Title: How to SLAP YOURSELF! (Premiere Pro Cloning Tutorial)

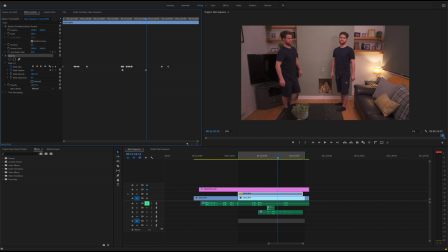So as that was shining on me, obviously, it cast a shadow across the wall here. But then if you add a bit of a feather, it makes it a lot less obvious. So this is why I've had to begin,
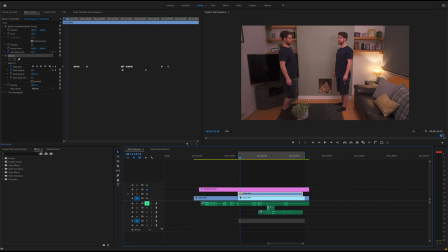as the clone appears, I've had to actually have the mask coming up this side here, as you can see. So what I actually attempted to do is made the mask into a certain shape that kind of represented my
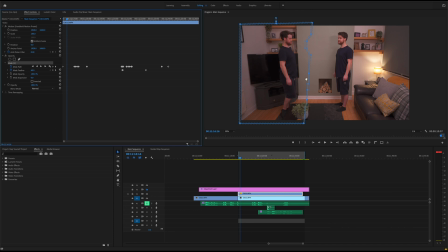body as if it's casting a shadow on the wall, which actually worked quite well in sort of hiding the fact that there were two different lighting situations going on over here. So if you look, as I move across,
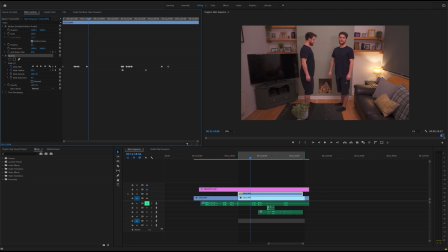that little shadow there is actually the mask doing that, but it ended up looking quite convincing as if it was a shadow. So you wouldn't be able to tell. So that's kind of it really for the masking situation.
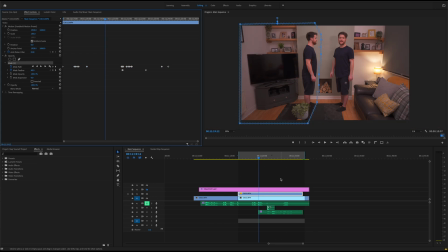What I did do when I'd finished filming everything, I went back to the middle of the room and proceeded to slap myself in the face to get an audio clip for the slap. So
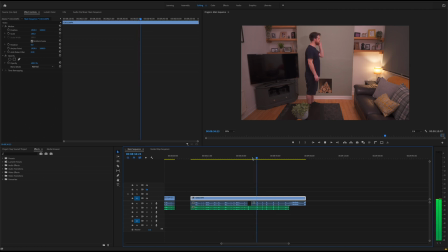just to make it just to make it as realistic sounding as possible, this green audio underneath is actually a microphone that is set up just here.
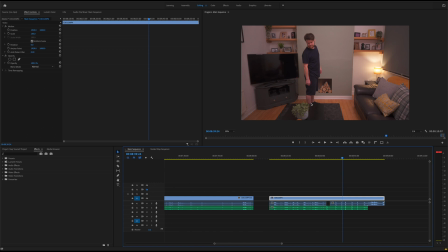So I thought the mic, because I was quite far away from the camera, I thought it would sound better to use a microphone down here. So I've actually synced those two up. So that's the audio from the camera, and this is the audio from that microphone on the table. So the audio that you can see under here is actually all the audio from this mic instead of the camera mic.
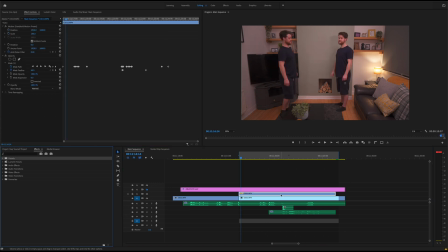So for finishing touches with this one, I actually wanted to make it so the camera didn't look like it was sat on a tripod. So what I've actually got is a preset here called Handheld Camera Motion.
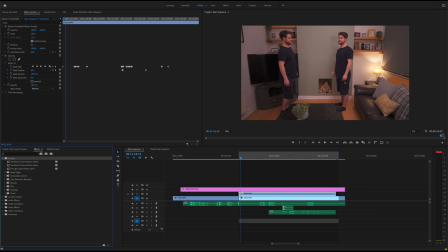And I actually made this myself using After Effects. I actually held the camera and filmed an object, something that was trackable, and then basically took the tracking data and imported it into Premiere and saved it as a preset.
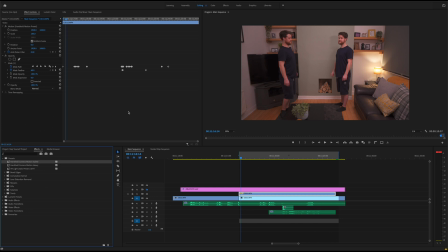So now I can add handheld camera movement to any sort of fixed video if I want to. I definitely didn't invent it or come up with the idea, but I saw a video and decided to try it myself, and it worked out quite well. So unfortunately you can't actually just drag it onto the adjustment layer, which would be very handy.
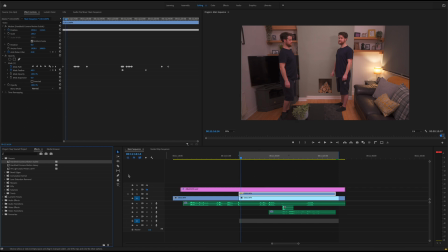So instead you have to either individually drag it onto each of these clips, but you'll see the problem here. So once you've dragged it on, because the actual motion is changing, you then have to increase the
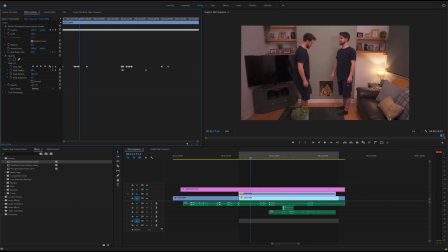scale only by a little bit, just to make sure you don't get these black areas around the edge of the screen.
So step two, slap yourself.
Obviously you can see very clearly that there's two different kind of effects going on.
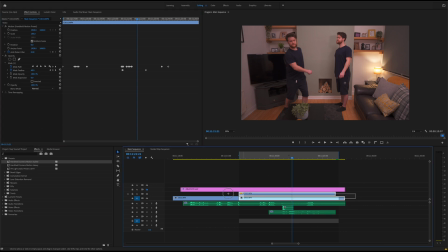So in order to add this preset to both of these, all you have to do is select all the clips, right click nest, just call this slap sequence nest,
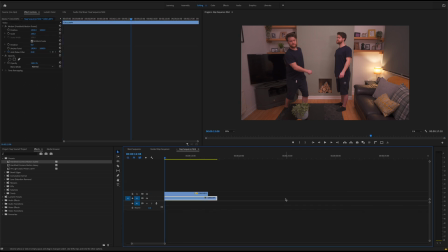and once you open this up you can see this is the sequence of video,
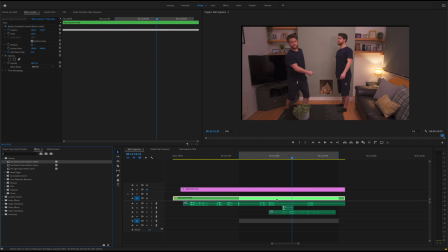and then all you have to do is drag that motion onto the nested sequence and then add your scaling back up to 105. So I just added 5 to it just to close those little gaps. So now as you can see, there's a very subtle camera movement just to make it look a little bit more real.